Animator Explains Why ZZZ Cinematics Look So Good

oh they're so bouncy dude is that weird to say when there's only women in this i'm talking about the animation guys they have extra squash
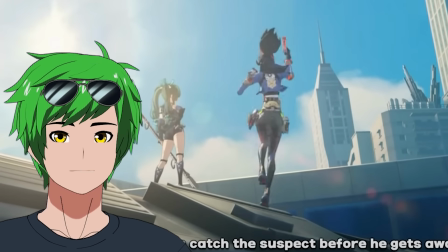723s
and stretch in this animation see her torso stretching just a little bit just for a couple frames and then it squashes back again that makes all the difference
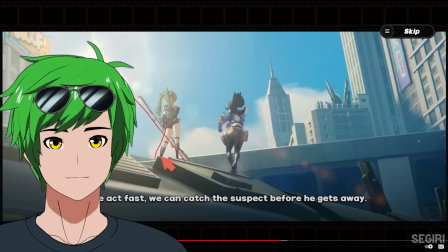730s
dude this is a great pose too i just appreciate the standing poses just imagine the exact same pose but her thing is just like here
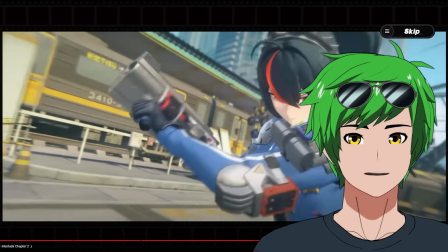735s
if it was like here that doesn't do it but right there chef's kiss this is so good look at this right here so this is what's really really
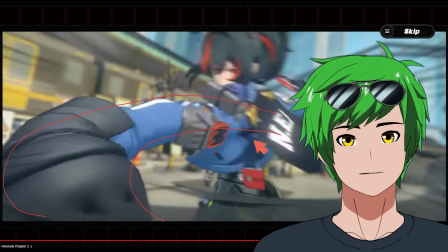740s
cool about zzz's they are not afraid to break their bones right so this is like a very high anticipation very high drag movement which feels fantastic that sounds so bad they're not afraid to break bones break the bones of the animators and that's why it's so good it's the threat of physical harm
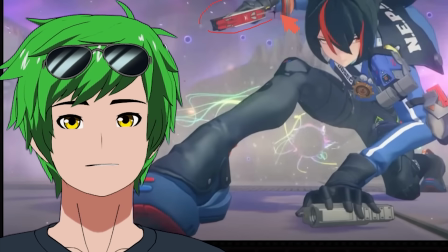755s
and of course we have to talk about this pose bro literally the poses in this game are gonna kill me they're literally so good look how clear this silhouette is no part of her body is unclear at absolutely gorgeous what's next interesting
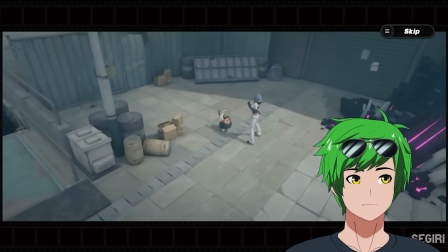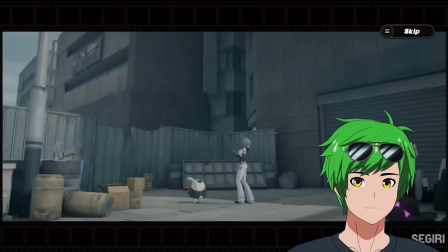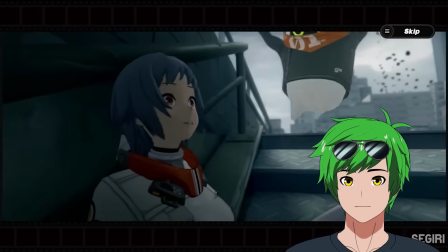784s
you have my attention who's this character I don't know her
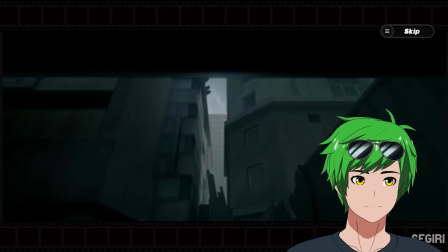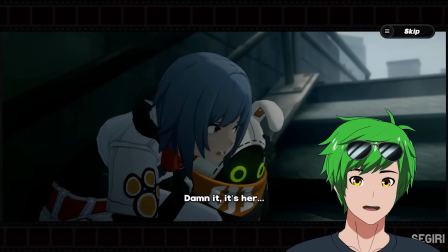796s
that's terrifying dude that's
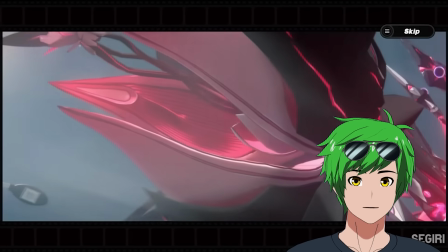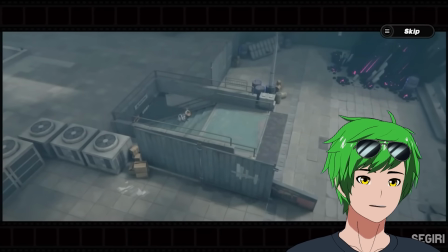811s
terrifying I
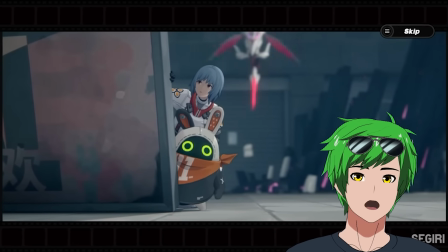816s
see this is right before the Miyabi cutscene gotcha
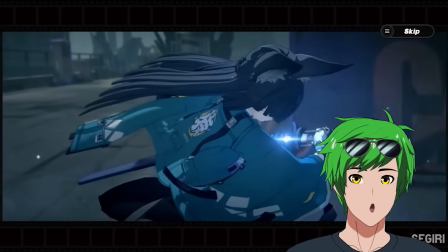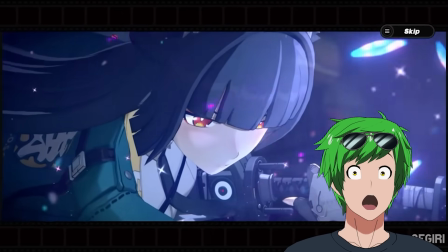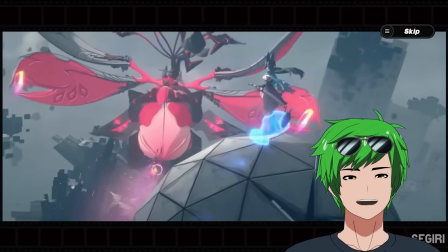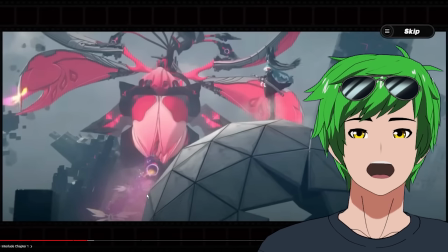837s
again with the amazing pose here look at the hair bro and then this not only are the arcs fluid and solid and everything and she feels super
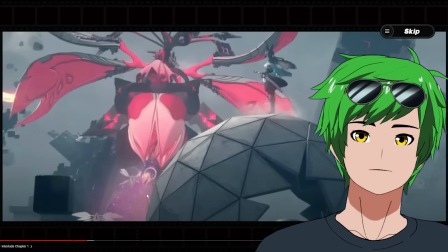845s
skilled and they add smears here they just show a complete mastery of movement with miyabi just a complete stopping of her momentum with a really really
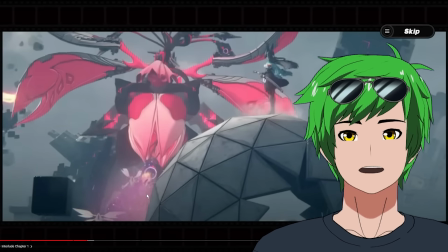853s
still stoic and badass pose immediately after jumping nobody does this it's so good Okay, so obviously Zenless Zone Zero cinematics are incredible, but I want to see if their in-game animations hold up. So we're going to be ranking their combat and ultimate animations in the next video, so subscribe if you want to watch that. I think it's going to be fun. And I break down even more animations in this video, so check that out.